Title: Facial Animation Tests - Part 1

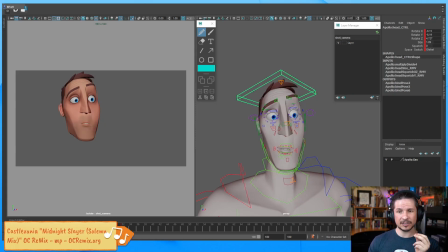[4:06]
And then here we just tweaked the head angle and pushed a few other small elements, specifically the eyes, kind of offsetting them a little bit. Really trying to push that line of action. And now I saw a note, could the chin be moved a little bit more screen left on the surprised?
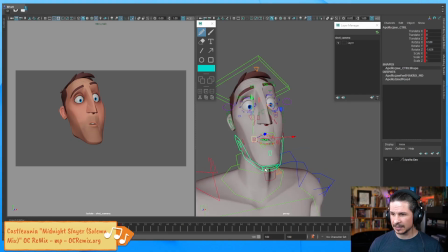[4:23]
Oh, definitely. So I think, let's see, which chin control would be best for this? Oh, geez, what happened? Backtrack, thank you so much for all the other gifts. Jeez, thank you so much. These 5 more gifts.
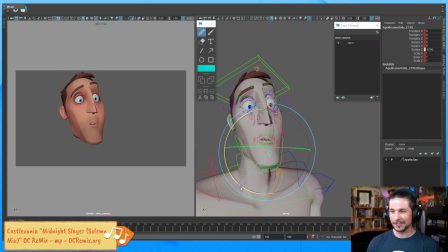[4:39]
Jeez, thank you so much. That's really kind of you. So, we're gonna hear the song a lot now.
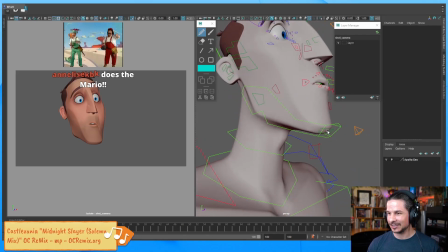[4:46]
Yay, I like it. So let's find the chin control here. I think we could probably use this one.
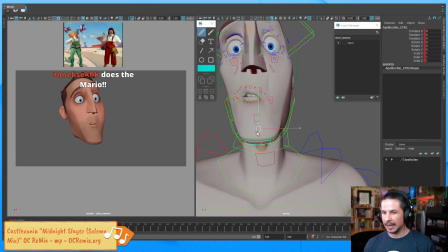[4:54]
I don't want to move the mouth too much, but we can kind of just move the chin over a little bit and that helps to push that line of action and cleans up the silhouette. Now, there is something here that we have to be aware of, and this is the character model.
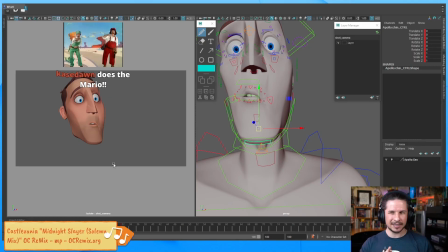[5:12]
In this case, because it's a quick test, there's no real like staying on model for this. We can kind of push this however we want. But if this character has a very pronounced a very pronounced chin, where you really feel that dip right here,
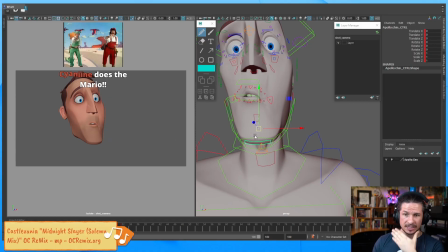[5:29]
where you go the cheek and then the chin, we wouldn't want to push this too much because we're going to lose that silhouette and it's not going to feel like that character.
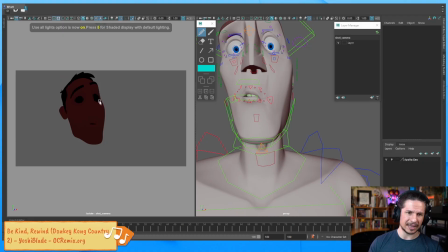[5:37]
For example, if I go into this, we get this kind of weird lighting here instead of just pure black. But as you see here, there's this very clear silhouette. If we take the chin and move it over, see how we lose that and it rounds out the face?
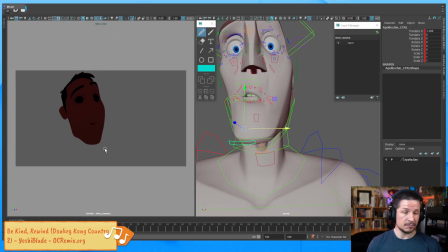[5:55]
It softens it up a bit. In our case, is that bad? Not at all. But it is something to be aware of whenever you're doing these types of extreme facial poses.
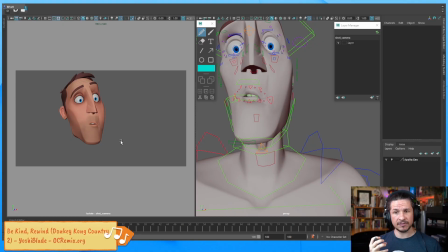[6:08]
We want to watch the landmarks of the face. What makes this character feel like this character?
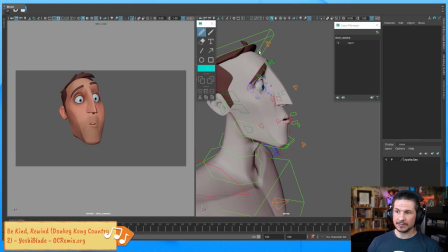[6:16]
It's very easy, especially when you have a powerful rig like this, to start taking these controls and pushing it to the point where this character doesn't feel the same anymore.
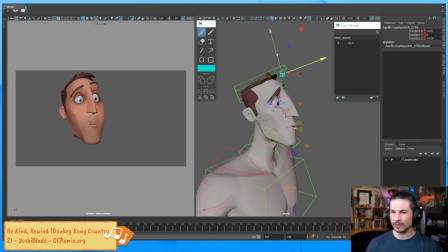[6:26]
If I take his head control here and like squash that down, that doesn't feel like the character we were creating. It feels like another character. Like we could really push his proportions here to something like this,
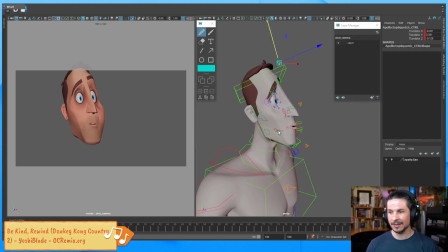[6:45]
but it's not the same person. So just be careful of that. I love this rig. It's so powerful. You can just push this. So you can make so many characters out of this one character.
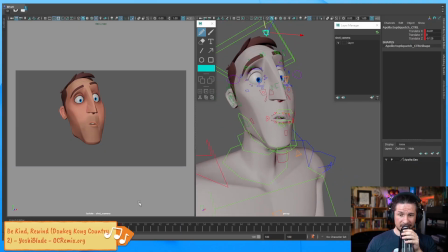[6:59]
So let me take a sip of water here. Rehydrate. And let's look at the next one. So the next one was this kind of like disgusted squinting look.
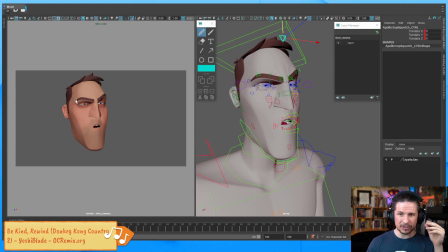[7:12]
And here we just have the eyes down. We pushed a little asymmetry already, but overall it's again very flat. We pushed the head angle, and then we really pushed everything to create this sneer feeling.
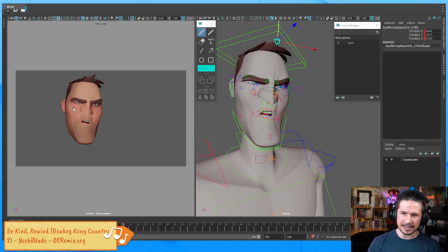[7:26]
A sneer, or kind of a frown, is when everything basically comes into the center of the face right there. So everything is drawing in. So the lip is curling up here and drawing in there.
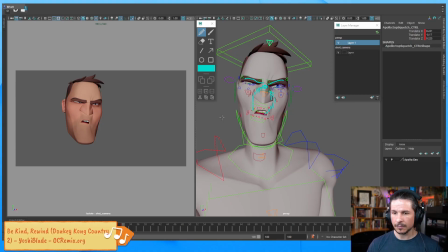[7:42]
Everything's coming into that point. So really trying to push that feeling in there. So we've got our 3 facial expressions. Now, like I said, our previous test, we were iterating.
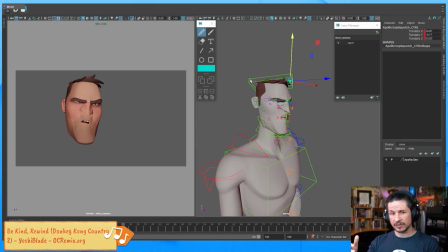[7:58]
We made one version and then we pushed it further, made another version, pushed it further. At this point, we don't need all those versions.
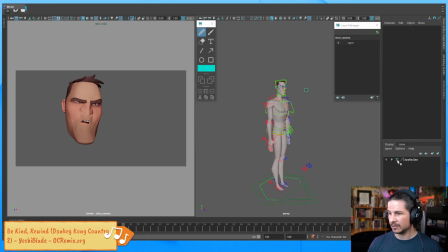[8:06]
So what I'm going to do is I'm just going to select all my controls, and let's actually make sure my geometry is referenced and we don't need to see that anymore.